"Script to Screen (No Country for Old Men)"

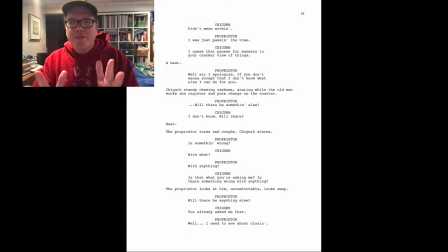[11:10]
there's something wrong i just love that scene and how it's written so far and you can really see how the actors are doing those subtle things um like gene who plays the proprietor the owner of the gas station just sort of looks in disbelief um when shiger started sort of ramping up his
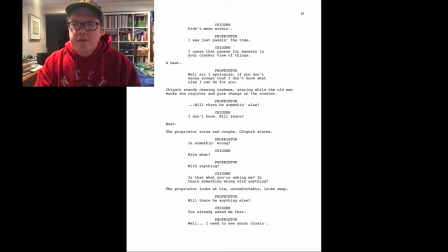[11:28]
um you know what businesses of yours where i'm from friendo uh and the proprietor is just sort like you just sort of like what you can just sort of see that his body his body language and stuff like that I think that just was really neat so so you have that tension on
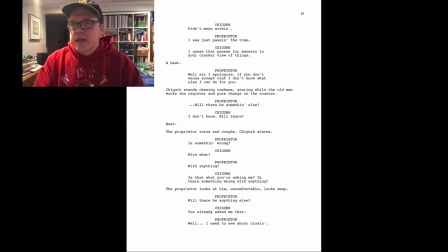[11:47]
on screen coming across from the actor's performances from their body languages and just the way that they're saying their lines and so we stop with the proprietor turns and cough and she care stares uh and so
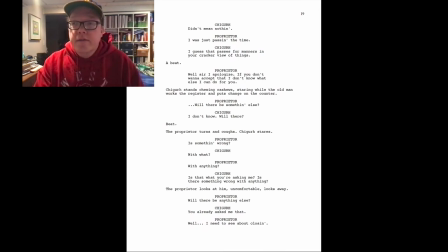[12:02]
we're going to look at the next uh couple of lines here so we stop with the proprietor turns and coughs and shigar stares so so what you're doing there as a screenwriter is you're sort of building the action that you're you're using uh is
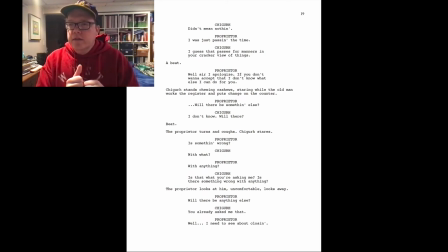[12:17]
this subtle stuff in order to create this tension that you're doing the proprietor turns and coughs shigar stares there's not a long line of actions but what you're doing is you're breaking up the text for the reader as well and on screen that physical action again helps bring tension to the moment right now
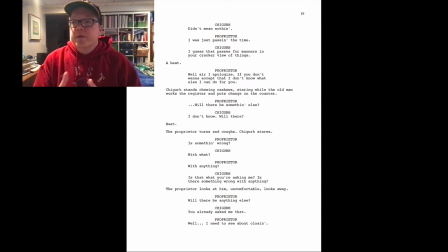[12:36]
and then we see the tension as attention increased the proprietor is something wrong with what with anything the other thing you're noticing about this dialogue too is that it's really short and sweet there's not a long line where is something wrong did i say something wrong you know there's not this,
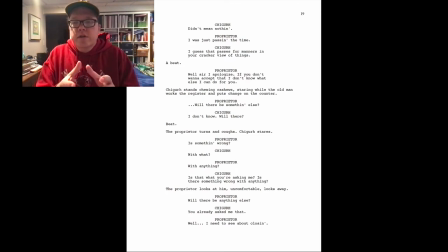[12:53]
the words that were being used are very maximized. So when you think of your dialogue too, what needs to be said, and don't overthink it, and don't write too much dialogue with that.
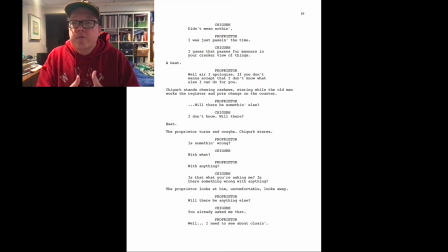[13:06]
So I think that's an important part that we're seeing as we read this particular text with tension, is there's a lot of boom, boom, boom, boom, boom, boom. There's not a lot of long dialogue. As we look on page 19, most of it's just one line. As we jump into the next part, Is something wrong? Question mark. Shiger with what?
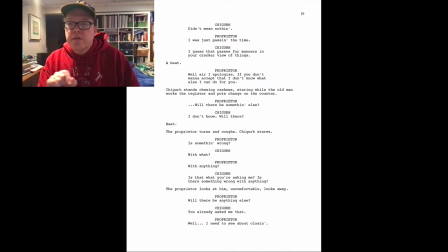[13:26]
Proprietor with anything. And we see this continuously down the page where it's just like back and forth, back and forth, back and forth. And so that I think as well is ramping up the tension for this particular scene, because we know as a promise from beforehand, we've seen what Shiger is capable of.
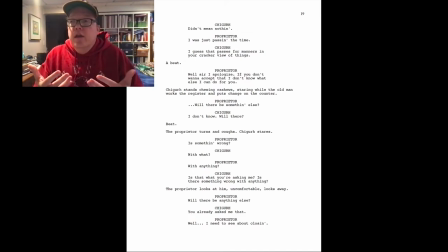[13:44]
And so we as the audience members are like, oh, here we go. What's happening? We've seen the burst of violence that he's had so so as we as we look through this um and you can so we do see in the line that uh as we look at the lower on
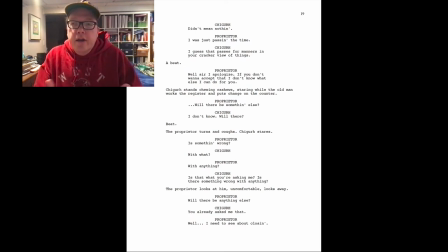[14:01]
19 the proprietor looks at him at at chiguerre uncomfortably uh looks away and so we know uh from the uh action part of the script that the proprietor is worried about what's going on. And let's see how he sort of, how do we capture that in words?
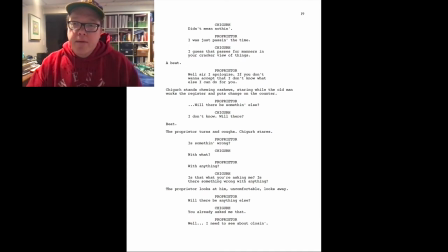[14:19]
And how do we capture that in dialogue? And so if we look at the bottom part, it says, well, I need to see about closing. And Shiger, so what the proprietor is doing is he's saying, well, he's uncomfortable.
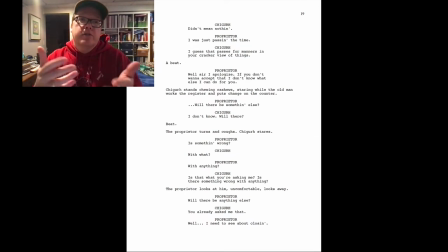[14:34]
And he says, I need to, in order to end the interaction with Shiger, he's saying, well, I'm just going to close up the shop and you need to leave because I'm closing. He's saying those words without really saying that. And Shagare calls his bluff.
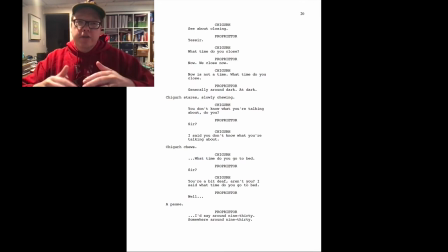[14:48]
And so the proprietor is trying to get himself out, verbally trying to get himself out of this situation, but Shagare is staying with him. And so it's interesting as we read the dialogue, see about closing? The proprietor, yes, sir. Well, what time do you close? The proprietor, seeing that his bluff has been called, doesn't know how to answer that.
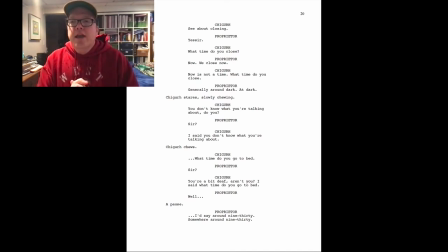[15:06]
Well, now we close now. And Shagare, again, we're ramping that tension up, he doesn't believe what's going on. He's going to get what he wants to get. And says, now is not a time. What time do you close?